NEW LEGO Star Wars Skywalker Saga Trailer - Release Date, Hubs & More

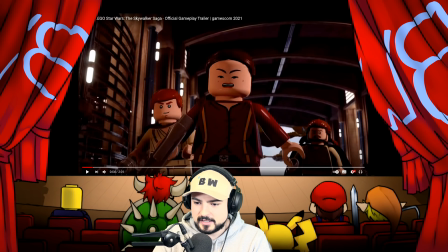4:03 So first and foremost, we have this opening scene here, obviously looking pretty awesome.
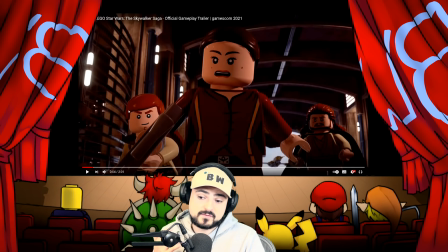4:11 Right off the bat, the one thing that I've noticed is the attention to detail. We've never seen a Lego game this detailed, whether it be like little lines and little marks on the faces of the characters to really make them look a lot more like their actual counterparts in the live action movies,
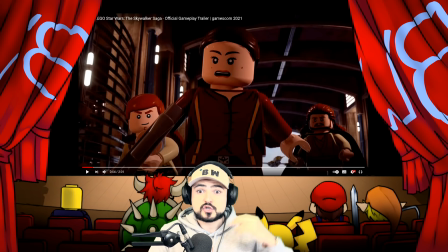4:28 or just detail from, you'll see like dust specks, snow particles, booster like fuel discharge. Like it's the sort of stuff that we don't see in Lego games.
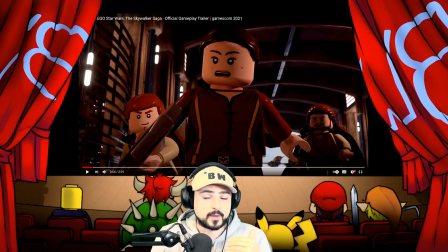4:41 And so it is just so exciting to see what they're capable of doing if they have a lot more time to work on one of these games.
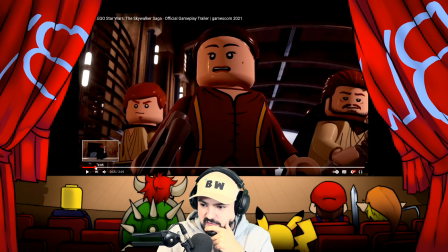4:48 So we're just going to go through here.
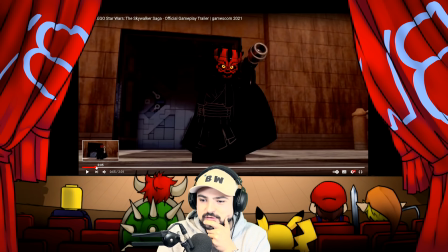4:51 So obviously you have a really beautiful shot right here of Darth Maul just looking incredible, summoning the lightsabers.
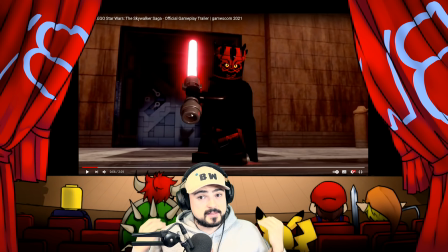4:59 By the way, look at the texturing even here, like just the attention to detail. And this is their new engine that Traveler's Tales has designed for this game, and all Lego games or whatever games they work on going into the future will be designed in this engine, which is very exciting because look at the lighting,
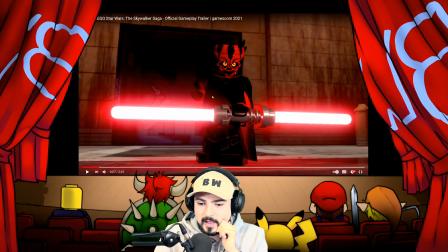5:17 look at the shadowing, like just everything just looks so cool. I love how dynamic the lights on the lightsaber actually look.
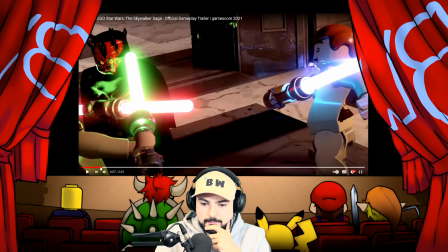5:24 That's great. Then we have a little bit of a battle right here of the actual lightsaber battle playing out.
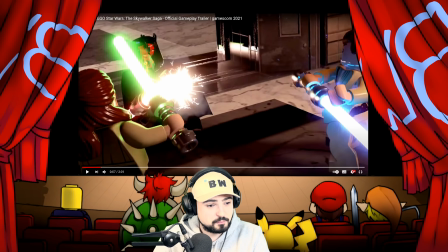5:32 You can see effect parts. Look at this. Like there's sparkling effects coming off of the lightsabers.
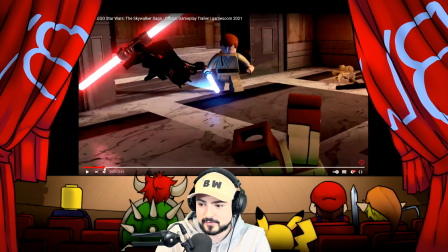5:37 That's incredible attention to detail. Very cool. The environments themselves look great. You can see reflective lighting coming off the lightsabers onto the floor. Again, really cool attention to detail.
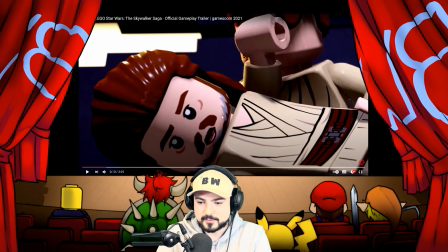5:50 Look at the print work right there on the beard, having a little bit of the graying there for Qui-Gon.
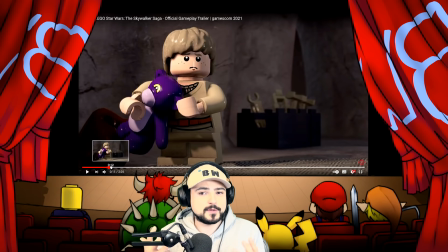5:55 That's neat. Then you have Luke. I also really love that they still maintain that goofy Lego tone. Like when you hear Luke ask Obi-Wan, like, hey, so whatever happened to my dad? And you just see Obi-Wan go like, just like, yikes, don't want to talk about that.
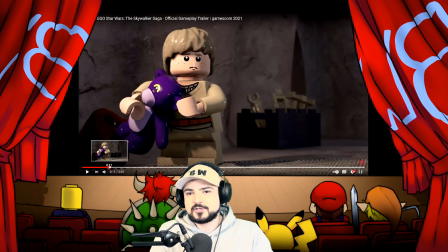6:10 Like it's really cool that they pay homage to the original property that they're using, but then at the same time, they put a nice comedic twist on it to make it a lot more fun. And I think that's very cool to see.
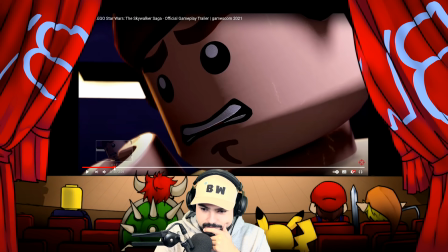6:23 So right here, we have young Luke, of course. This is another thing that I did want to mention.
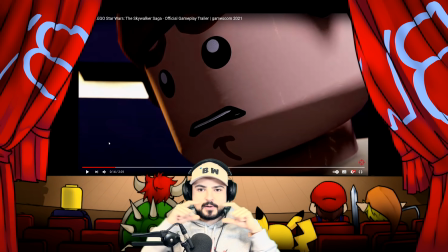6:30 I'll play this portion right here again. Look at that. Like the animation on the faces is so much better than what it used to be. It used to feel a lot more stop motion-y. Now it really feels like an actual animation, and it's done really well.
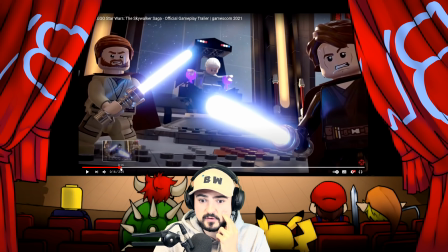6:46 So that was another thing that I definitely noticed and I loved seeing as well.
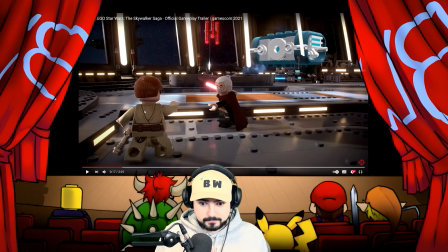6:51 Here we have a really perfect example of one of the things that I think is so lovely to see in this game. We were doing a live show discussing this as Gamescom was happening,
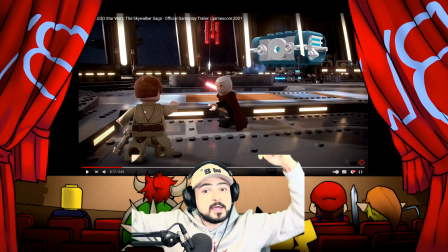7:04 which, by the way, if you don't want to miss out on that type of thing, make sure you're subscribed and turn on your notifications.
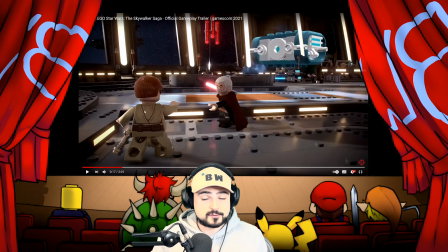7:08 And you can also join the Discord. Link is in the description. I post on there every time we go live. But me and Manny, we were talking about the trailer and like what we liked, what we didn't like, etc. And the camera being completely different than what we're used to for Lego games is making a huge difference here.
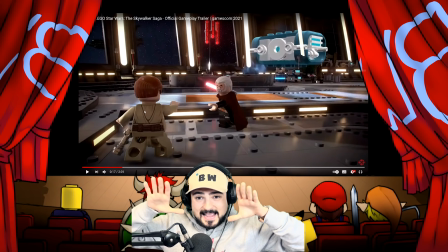7:27 Like this feels much more dynamic. It feels like you're much more in the fight.
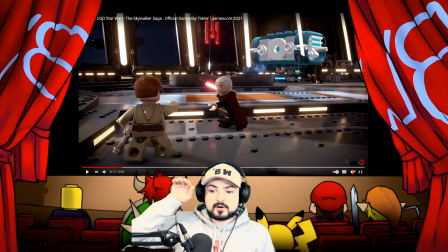7:33 We're much more so used to having the camera be higher on the characters, but here you can see that the camera is really zoomed in.
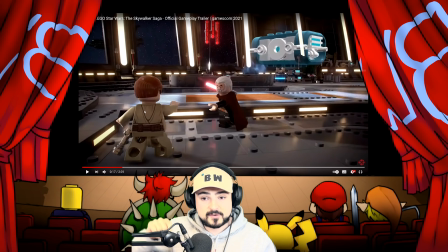7:40 It really brings you into the fight, and you'll see in a couple of scenes here down the line when we see Qui-Gon fight, it looks so much more epic. Like it really makes it feel more like something like Jedi Fallen Order or a game of that type of magnitude. And I think that that's a great step in the right direction for Lego to take, or for Lego games to take.
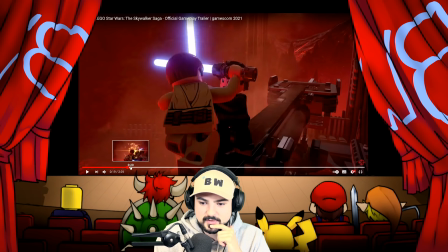7:59 Like you can see, look at this dynamic fight scene right here between Obi-Wan and Anakin. That looks great.
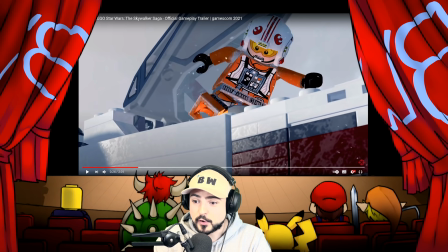8:06 Look, this is what I'm referring to. Look at this. Like this is insane.